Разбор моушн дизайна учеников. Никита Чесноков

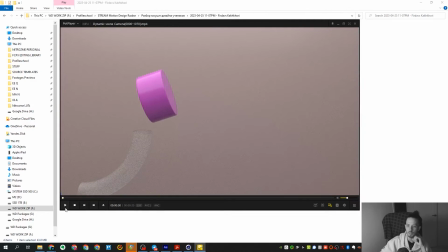4644s
Итак, что мы здесь видим? Фактически мы здесь видим тоже 3D графику, естественно Что здесь в этой работе меня немножечко напрягает?
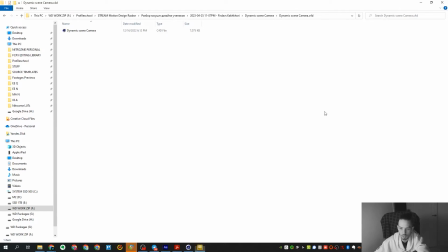4655s
Во-первых, меня напрягает именно с визуальной точки зрения Давайте я ее в
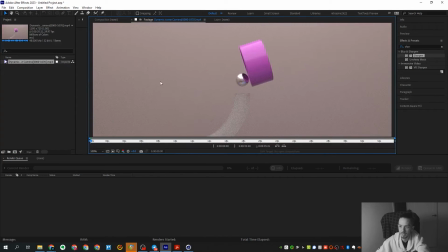4662s
IE тоже открою эту работу то фактически меня здесь напрягает именно с геометрической точки зрения,
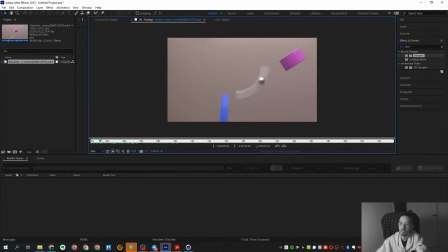4666s
что очень пусто. То есть, да, объекты имеются, но какой-то связи между ними, какой-то логической связи вообще никакой нет. Просто, ну, рандомные объекты. Понятно, что это абстракция. Но даже в абстракции, условно говоря, просто висящая в воздухе штука, она должна быть чем-то подкреплена.
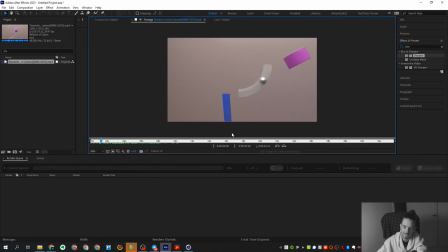4684s
В идеале она может быть на какой-то плоскости стоит, еще что-то. То есть здесь именно как-то слишком непродумано само пространство, в котором все это дело у нас располагается.
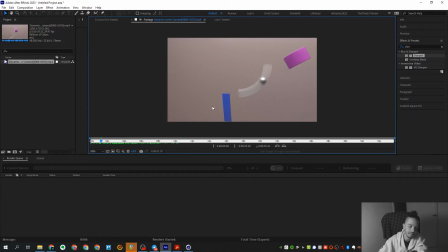4697s
Шар это симуляция. Вот вероятнее всего шар это как раз таки не симуляция, это заметно вот здесь вот на лесенке. Вероятнее всего шар просто анимирован по таймлайну. То есть это вероятнее всего просто, так скажем,
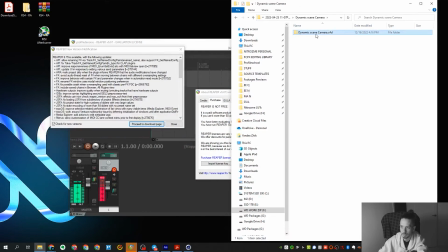4714s
анимация. хотя может быть здесь включал выключал так динамики давайте посмотрим проект тоже арнольд
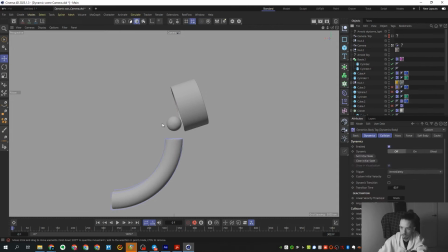4723s
тоже арнольд давайте посмотрим нет это кстати здесь симулятивная история судя по всему до шарик симулируется хотя вот здесь падает не прям таки клёво но за симуляцию респект
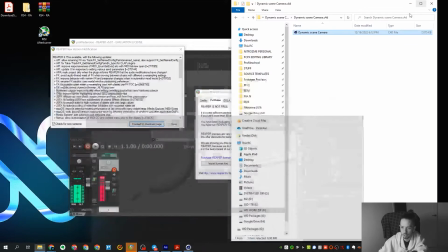4738s
тогда соответственно данном случае именно не особо продуманное пространство с точки зрения
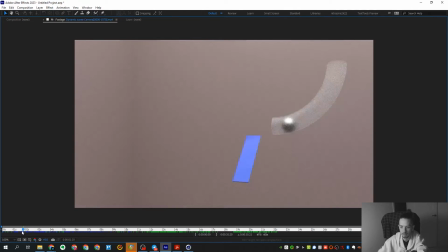4745s
геометрии это самое главное что здесь нужно поправить все остальное имеется ввиду
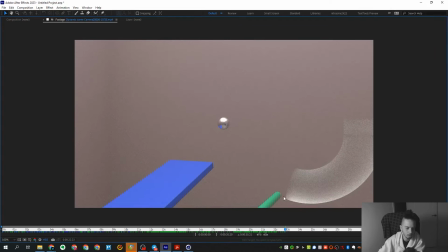4753s
рендер и материалы какие-то это уже дело наживное здесь именно не хватает самой геометрии как таковой
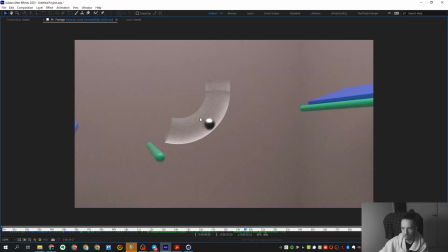4760s
которая будет просто более оправдан вот и все то есть было бы прикольно если вы допустим а вот эти вот палки до которые здесь есть, они из стены хотя бы торчали. Вот эта штука, она может на каких-то ножках, да, эти ножки могут уходить просто за экран, чтобы она просто как-то типа стоит,
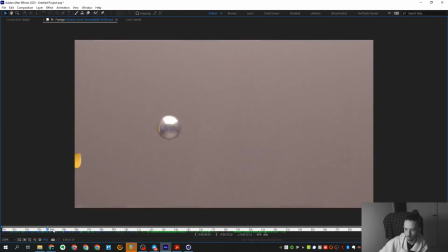4778s
или на какой-то штуке сверху висит, то есть оно должно быть все немножечко более оправдано в этом плане.
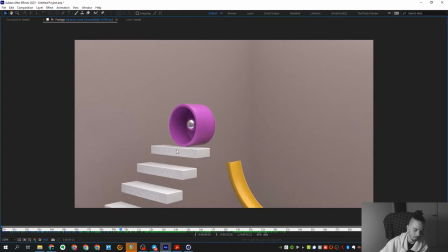4785s
Что касается внешнего вида, ну, естественно, очень шумно зарендерено, очень шумно зарендерено, нужно все-таки рендер был сделать почище, как по мне.
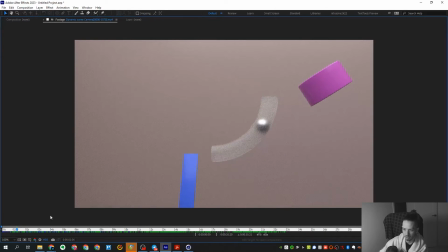4794s
И меня очень сильно напрягает стеклянный материал он уж очень плохой очень
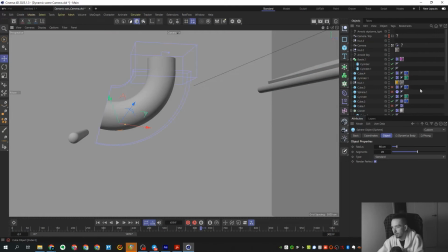4800s
плохой и это связано прежде всего скорее всего с арнольдом с тем что он сам по себе так не очень
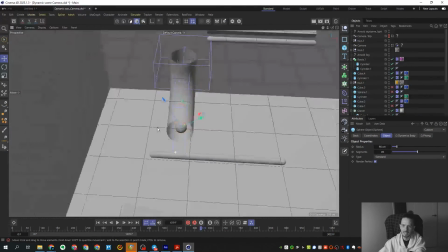4805s
зарединил материал и тоже важный момент все 3d шники
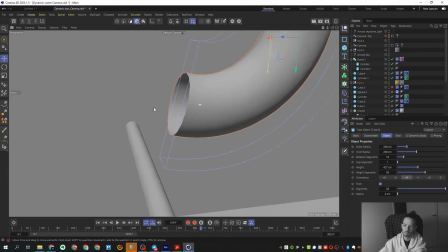4811s
обратите внимание когда вы делаете подобные трубы то первое на чем вы палитесь это
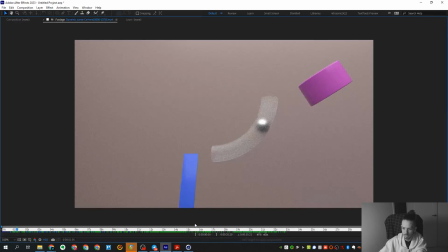4817s
на том что эта труба вот если мы возьмем а не эта труба она
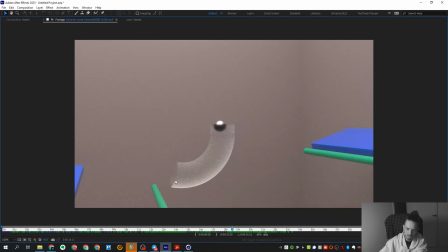4824s
не имеет толщины то есть здесь прямо видно что труба она на самом деле не
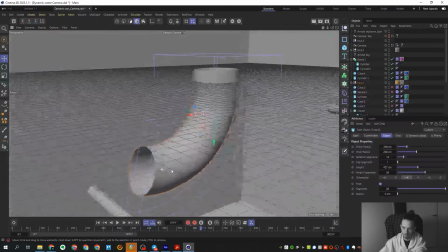4831s
имеет вот этого толщиночки какой-то в грани вот здесь поэтому первое что нужно
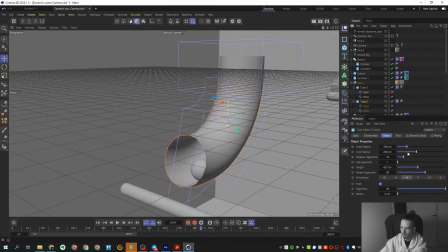4838s
было сделать с этим тюбиком это дать ему здесь больше толщины как у нас тут сделан первых ротейшн сегментов побольше ему надо во вторых просто радиуса здесь
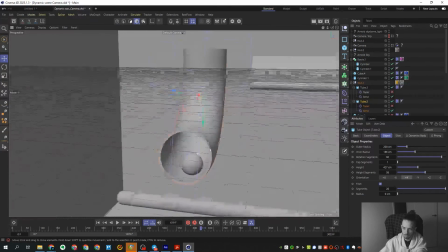4855s
вот вот так вот сделать вот чтобы она была просто не плоская какая-то вот подобно
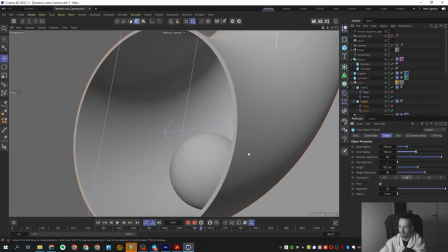4864s
вот хотя бы чуть-чуть это просто плюс 50 к реализму скажем так филе тоже можно то есть фасочку добавить просто небольшую фасочку красавчик денис все знает просто
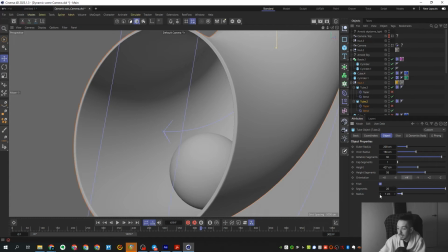4878s
сразу видно всех курсах учился фасочку естественно фасочку нужно сделать небольшую потому что фасочка это всегда
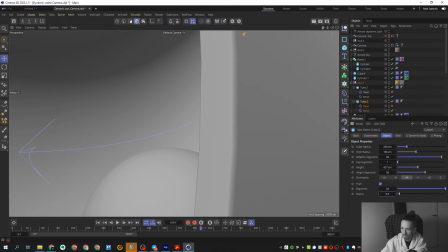4885s
плюс 50 бликом прикольно 0 3 здесь вот такое маленькая фасочка
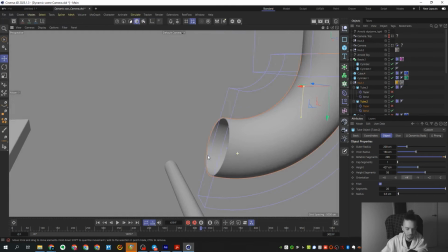4892s
побольше rotation сегментов и вот тебе уже идеальная труба все дальше
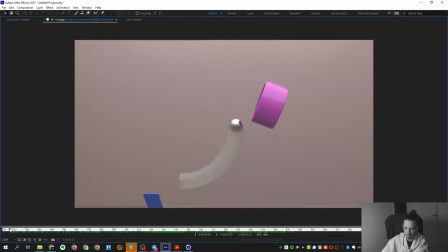4899s
ты будешь отрендерить будет классный блик вот этой фаски здесь в этом плане конечно же можно трубы
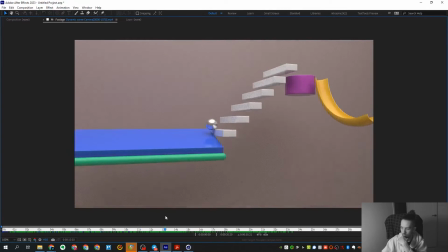4907s
доделать так-то в целом очень крутая анимация очень крутая анимация предметности добавить просто
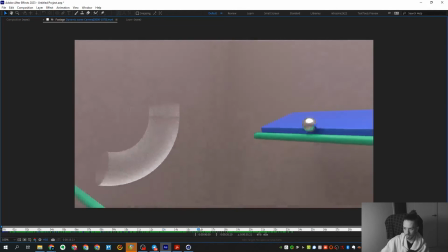4912s
заставить эти объекты как-то начата операция хотя бы и материальчики проработать но
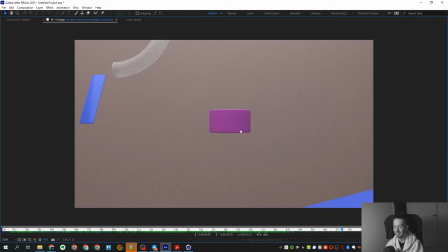4919s
и шумность рендера то есть видимо может быть специально а занизил настройки рендера чтобы просто успеть там к додлайну условно к моменту сдачи на стрим домашек этих работ может что она очень шумно прям невозможно шумно и это
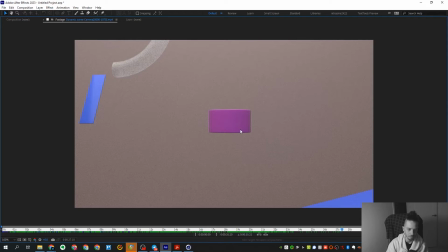4935s
даже ну не стиль то есть если бы это был такой шум на пост продакшен который типа для стиля добавляется это было бы видно здесь это видно что шум чисто рендережный сколько был рендер на на 0 автор здесь в студии сколько был рендер на на арнольде хотя бы скажи рендер одного кадра я Конечно,
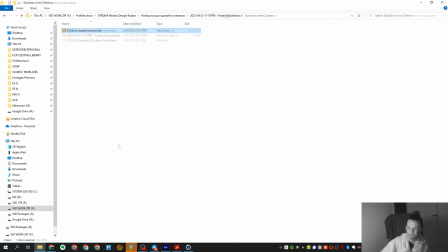4953s
Арнольдом не стал, но как бы хозяин барин. 2-3 дня, 1070 кадров. А здесь, я думаю, можно добиться результата порядка минуты. Даже, может быть, быстрее на арендер одного кадра. Ну, давайте, ладно. Пойдем дальше.
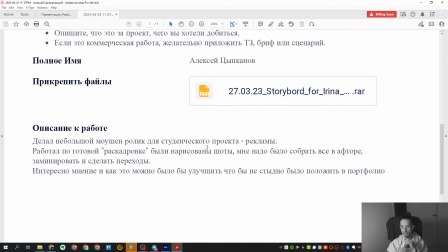4969s
Алексей. Делал небольшой мощный ролик для студенческого проекта рекламы. Работал бы готово в раскадровке. Блин, на своем нашел. Надо было просто собрать все ватры, а не мир, и делать переходы.
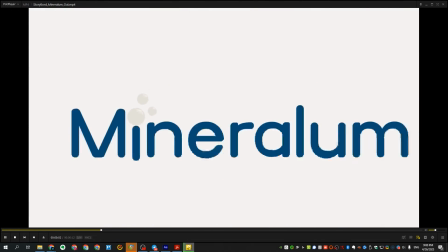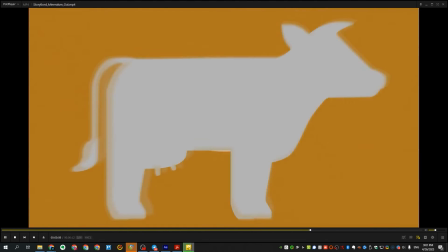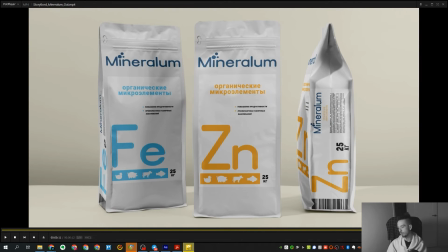4988s
Если честно, если честно, проблема этой работы И в том, что все настолько быстро, что ты вообще не понимаешь,
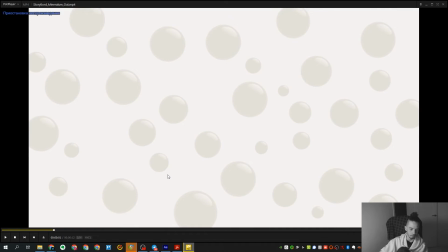4995s
что происходит То есть первая сцена прикольная с вот этими вот шариками, скажем так Она прям действительно прикольная, классно выглядит И с ней вроде как все прям замечательно
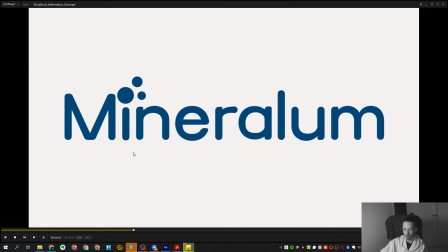5006s
Вторая сцена, вот эта Здесь просто тупо огромный логотип Просто тупо огромный логотип И его можно было изначально сделать помельче
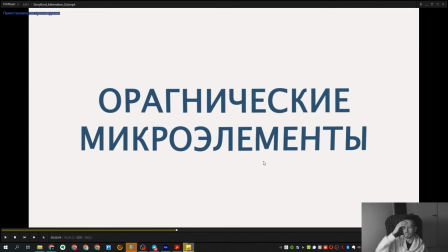5015s
Третья сцена Я, если честно, большой противник, чтобы был такой огромный текст и в данном случае можно было даже не капсом писать, потому что выглядит, если честно, немножко как забор. Соответственно, можно было писать не капсом, и смотрелось бы как-то аккуратнее. Вот эта сцена.
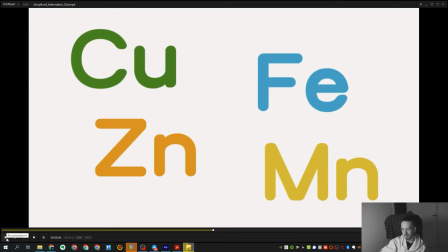5033s
Здесь понятно, что типа элементы двигаются, все такое, но с точки зрения анимации, она могла быть реализована как-нибудь наподобие сцены с шариками.
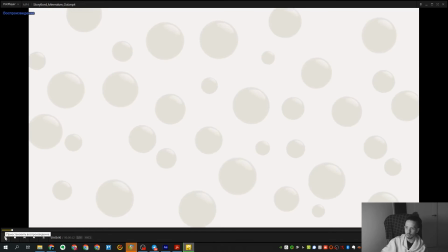5044s
То есть, чтобы элементы, как и шарики, появлялись по скейлу,
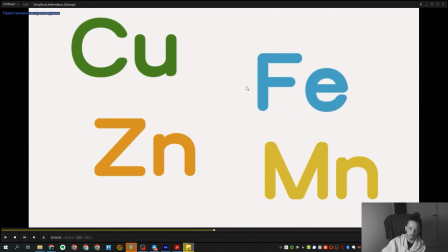5047s
А потом просто-напросто там появились вот они по скейлу несколько секунд, там,
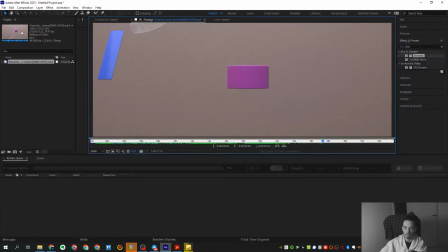5053s
секунду, допустим, да, они постояли на экране с небольшим виглом, то есть, условно говоря, это могло быть просто каким-то вот подобным макаром.
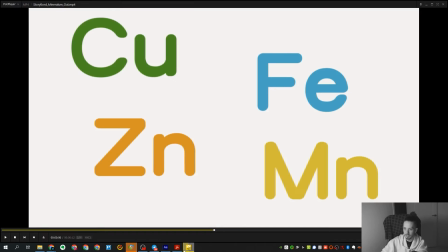5064s
медь железо цинк магний
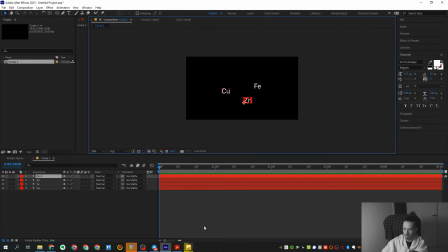5070s
цинк магния еще тот химик конечно вот